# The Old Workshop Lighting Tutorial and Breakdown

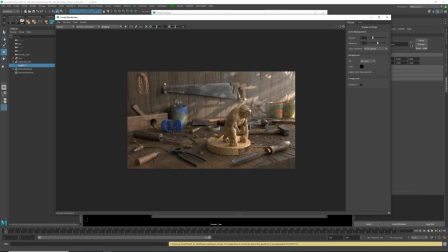[10:00]
render automatically so it's as soon as i start the render with the arnold render
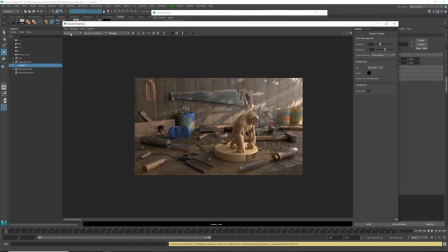[10:06]
view not the my render view uh in in here in this drop down you're gonna see all
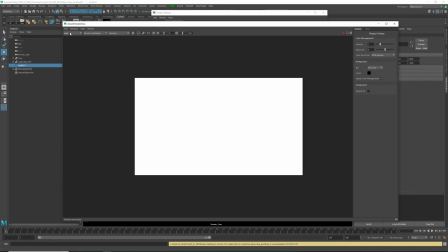[10:11]
the all the renders that i that i output and
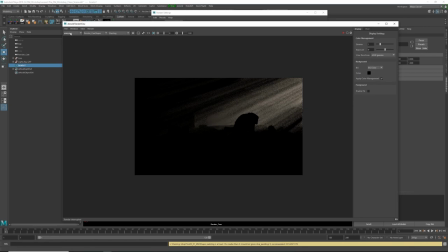[10:17]
these are used for compositing this is the volumetric the specular the sss and all that kind of stuff so one thing to note about the Z passes in
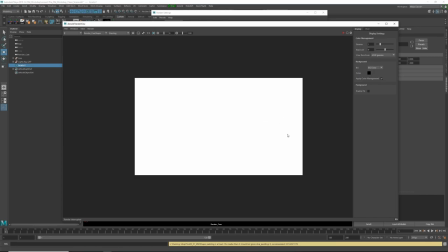[10:28]
Arnold you won't be able to see the Z depth well you can but not by default Maya render view and our interview they work they
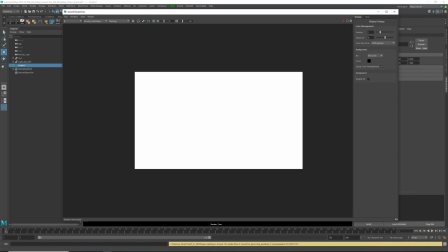[10:43]
do make a sRGB conversion because Arnold is calculating everything linearly and
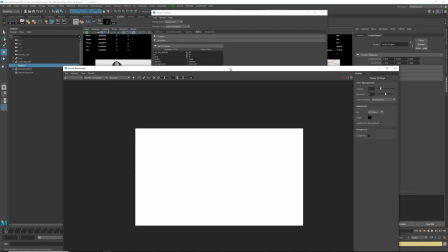[10:50]
then behind the hood using the the color space this thing here
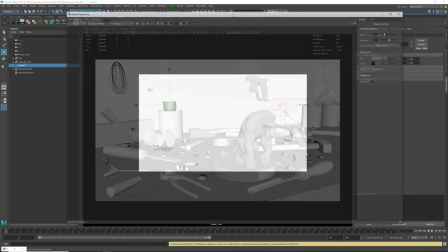[10:57]
it will convert everything to sRGB for your monitors because
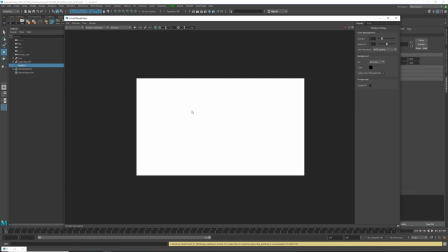[11:05]
99.9% of the monitors that traditional you know people you know use they are sRGB monitors so in order to view this you're going to have to play around with the
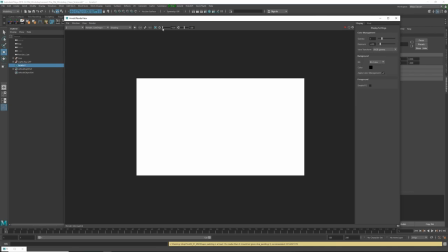[11:20]
exposure parameter so if you start dropping this down way way down things like minus
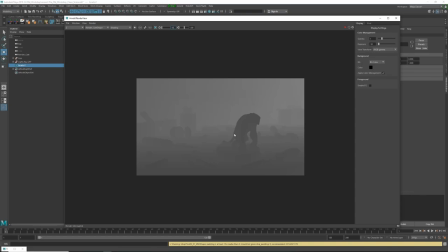[11:32]
10 there you are so there there's your Z depth pass so it is there
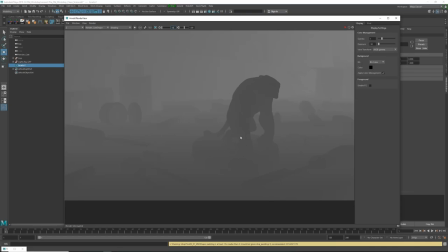[11:38]
it's all informations are there so what do you what are you going to do is and we're gonna see this when we go to Photoshop is you're gonna drop a exposure note over the ZDEP pass you're gonna crank it all the way down to like minus 10 minus 12 or something like that and that is gonna be your ZDEP pass if
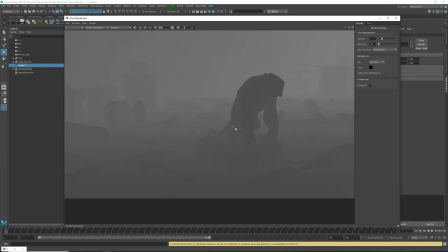[11:58]
you are using Nuke instead of Photoshop you don't have to do that because Nuke handles this very very well but I for this image I use Photoshop for compositing so just just something to be aware of so
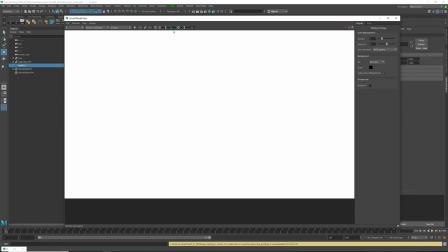[12:12]
I'm gonna bring all the way that all the way to zero and then I'm gonna
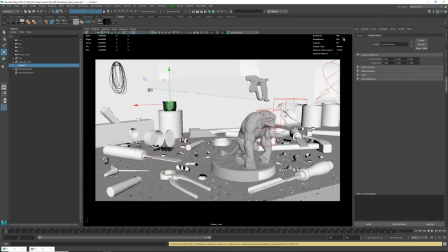[12:17]
switch to the beauty pass so now let's look at the lighting the lighting for this
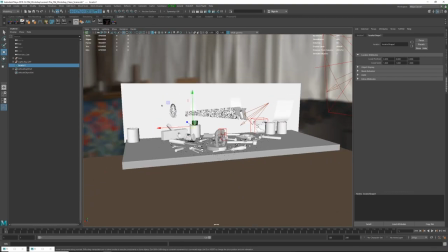[12:22]
was actually very very simple I
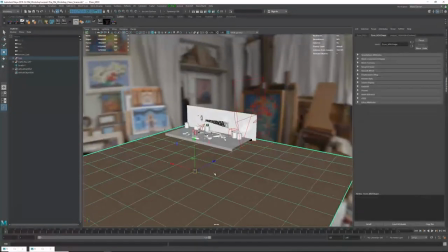[12:27]
have this brownish you know looking plain which
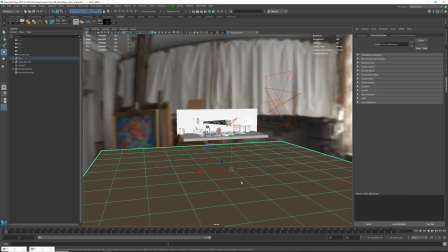[12:32]
is like below the scene and that is to block some of these
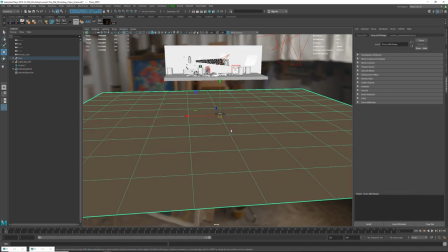[12:37]
colors one thing and second is to bounce some of just
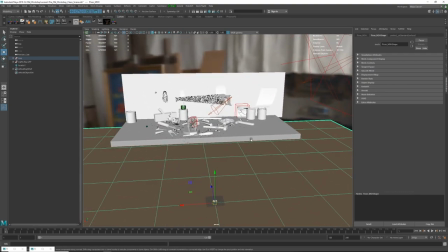[12:43]
a flat brown color into the scene just to give it a little bit more warmth so
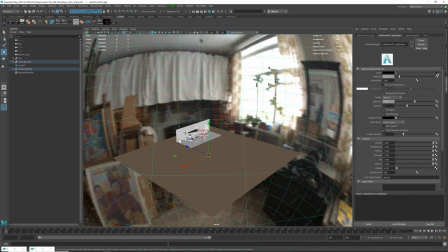[12:48]
I am using an HDRI map which is free from HDRIhaven.com and it's the artist workshop and I am using the 4k version I think you can get up to 16k
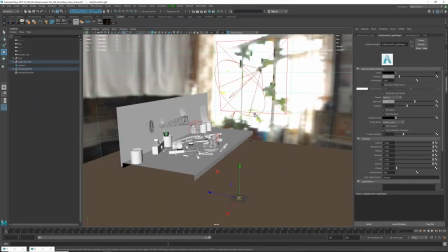[13:03]
you know they're all free on on this website but for this because I have other lights this is serving me as more
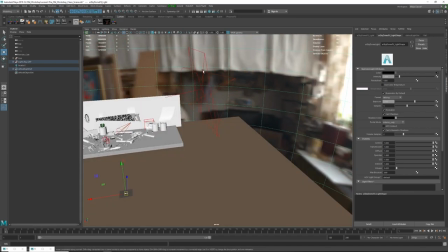[13:11]
or less as a fill light in the scene so the main light
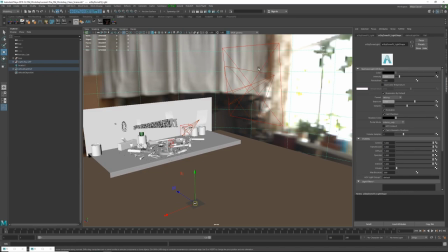[13:18]
that is coming from the side that's mimicking like a look a window light is this
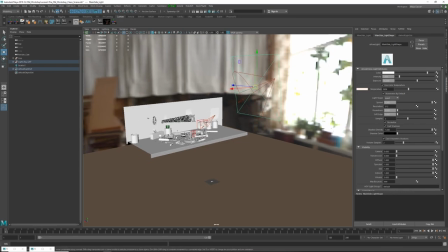[13:23]
big area light and with that one I I have
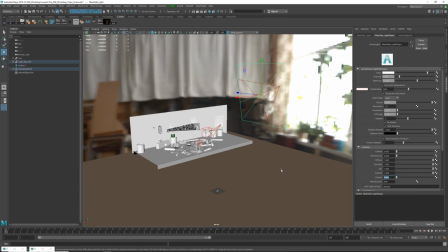[13:29]
volumetric disabled and the reason for that is because I have this spotlight which I use exactly for that so if I go to the Arnold that I have the volumetric on this cranked up due to two and
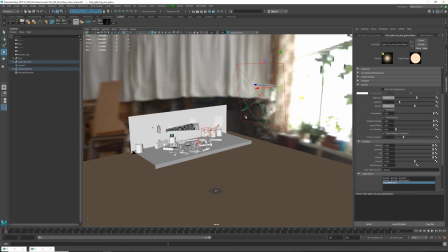[13:45]
then I have a barn door a gobo and a light blocker and the way you can do it is you can just go add and you can pick any of these